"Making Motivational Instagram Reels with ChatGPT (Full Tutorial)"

And if there's one tip that to give you is to have strong opinions you need your content to be polarizing to get super fans it's got more wrinkles on it than i have and i'm 44 years of age strong opinions spark discussions and a lot of engagement on your content which then boosts it in the algorithm so it increases the visibility you get more loyal followers because followers that really agree with your strong opinions become like super fans like yeah that dude's so right and then finally someone that's polarizing online and puts out polarizing content is a lot more memorable than a neutral person for example just take a look at you know who exactly now i came up with my own script and a mistake a lot of people make is actually use chat gpt for the very first one but the first one you always want to make it 90 like straight from your brain if you use ai straight away you're just going to get something that doesn't show your personality or style so i wrote this entire first script but then a trick to speed up the future ones is to paste my first script into chat gpt and then i ask it to write a short explainer video about youtube
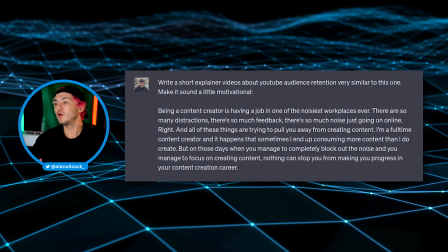259s
audience retention very similar to this one make it sound a little motivational as you can see it just spat out a little like nugget of
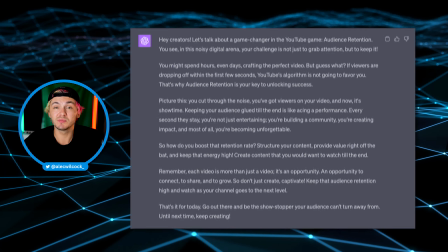265s
information in a motivational way it's a little bit long so i just gave it the good old make it shorter but keep the value prompt and it did
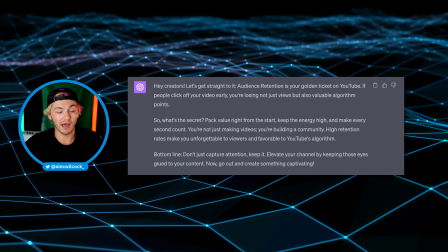272s
and honestly that one's pretty solid i could use that when you give examples the answers you get are a lot better i don't always just copy and paste this straight away i try and say it in my own words you know i just say the same thing in my words and in case
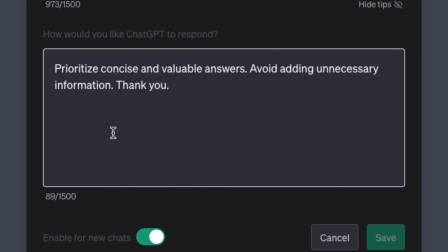283s
you're curious here are my custom instructions prioritize concise and valuable answers avoid adding unnecessary information thank you because you've got to be nice to ai now we've got a script here's how i recorded it outside on the balcony
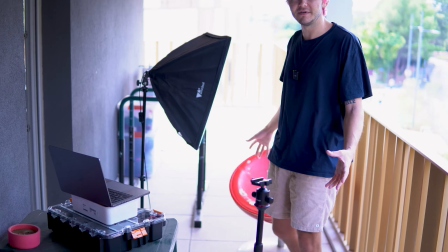294s
all right so this is the setup on the balcony where i filmed the video so first of all for the gear we've got the sony a6400 camera
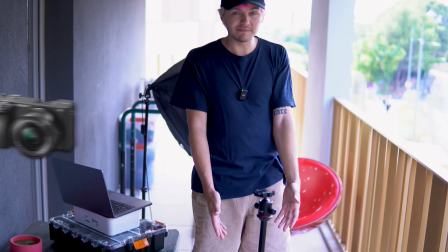301s
which i'm being recorded on right now and that was put on this little flimsy tripod right here on top of that we're actually using the dji
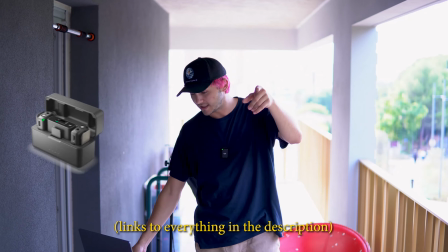308s
lav mics and i'm using that right now also to record with the camera and then behind me we have this little softbox which was
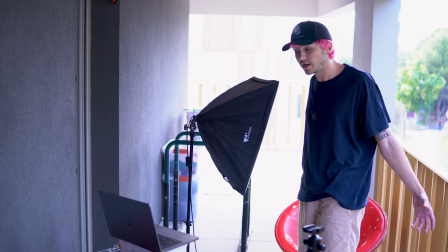315s
very useful because obviously we're recording outside on the balcony which is a nice and unique setting better than being in front of a wall but because it was very
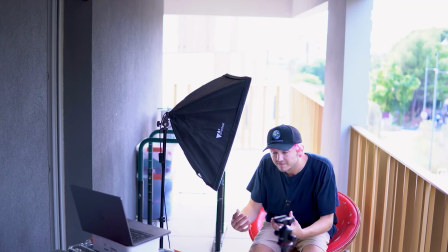322s
bright earlier in the day when I recorded this video I just wanted to make sure that my face was well lit and then on top of being well lit
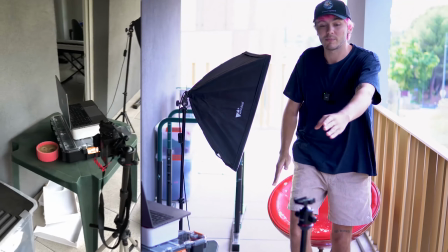328s
with the softbox we had the camera placed on the tripod right here and the camera was facing me and while the camera was looking
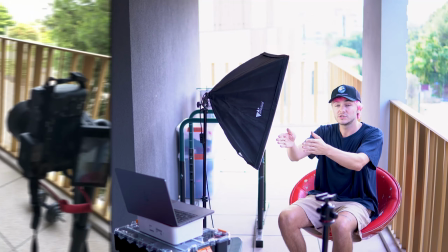335s
directly at me I was actually looking off to the side straight at my laptop which had the script on it
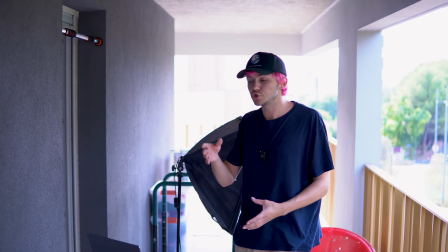341s
here and the reason I was doing that is because I wanted to make it look like I was talking to someone because we get a lot of these clips online where they're on
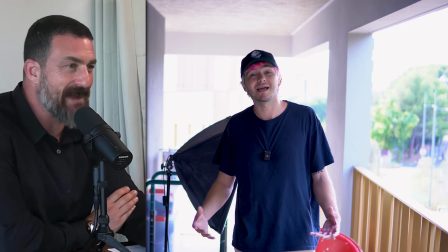347s
a podcast and they're talking to someone and they're being filmed from an angle so I just wanted to replicate that and basically create that fake aesthetic that we're used to seeing so often.
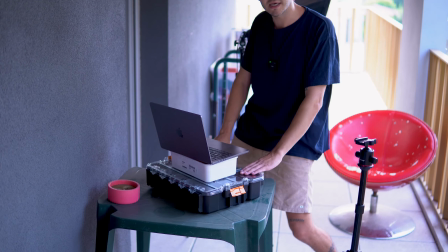356s
Now the reason I've got the laptop placed on multiple boxes here is so that when I was looking off the side to the
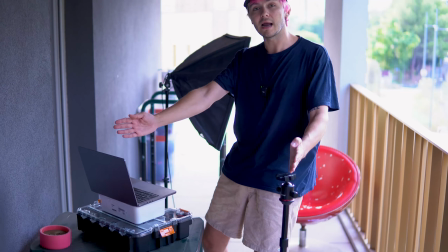361s
script my eyes would still be level with the camera and it wouldn't be like I was looking down so it just looked authentic.
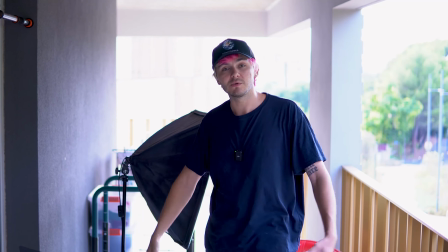367s
And then finally the video needed to be visually engaging which is why we're in the unique setting of being on the balcony.
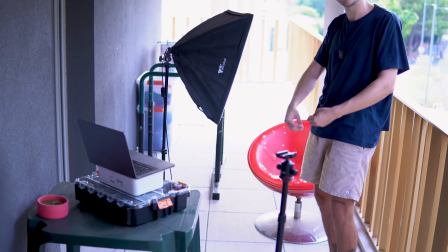372s
We've also got the red chair which I thought looked quite clean and polished just a little bit more vibrant than a regular chair
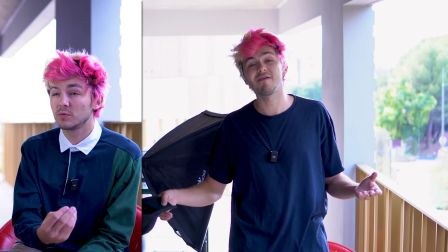378s
and then on top of that i chose in the video to obviously not have a hat on so we can see my pink hair because that is definitely going to
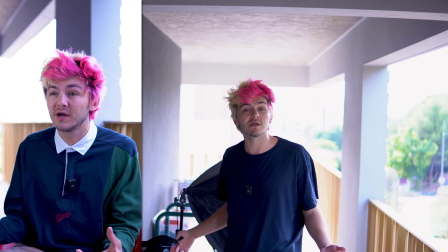384s
catch someone's attention and also dressed up just a little bit smarter and a little bit more interesting than this
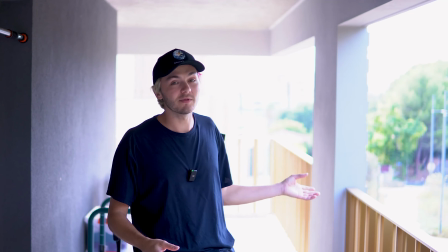389s
and then of course there is a little bit of noise coming from the balcony but i'm going to show you how to fix that a little bit later on in this video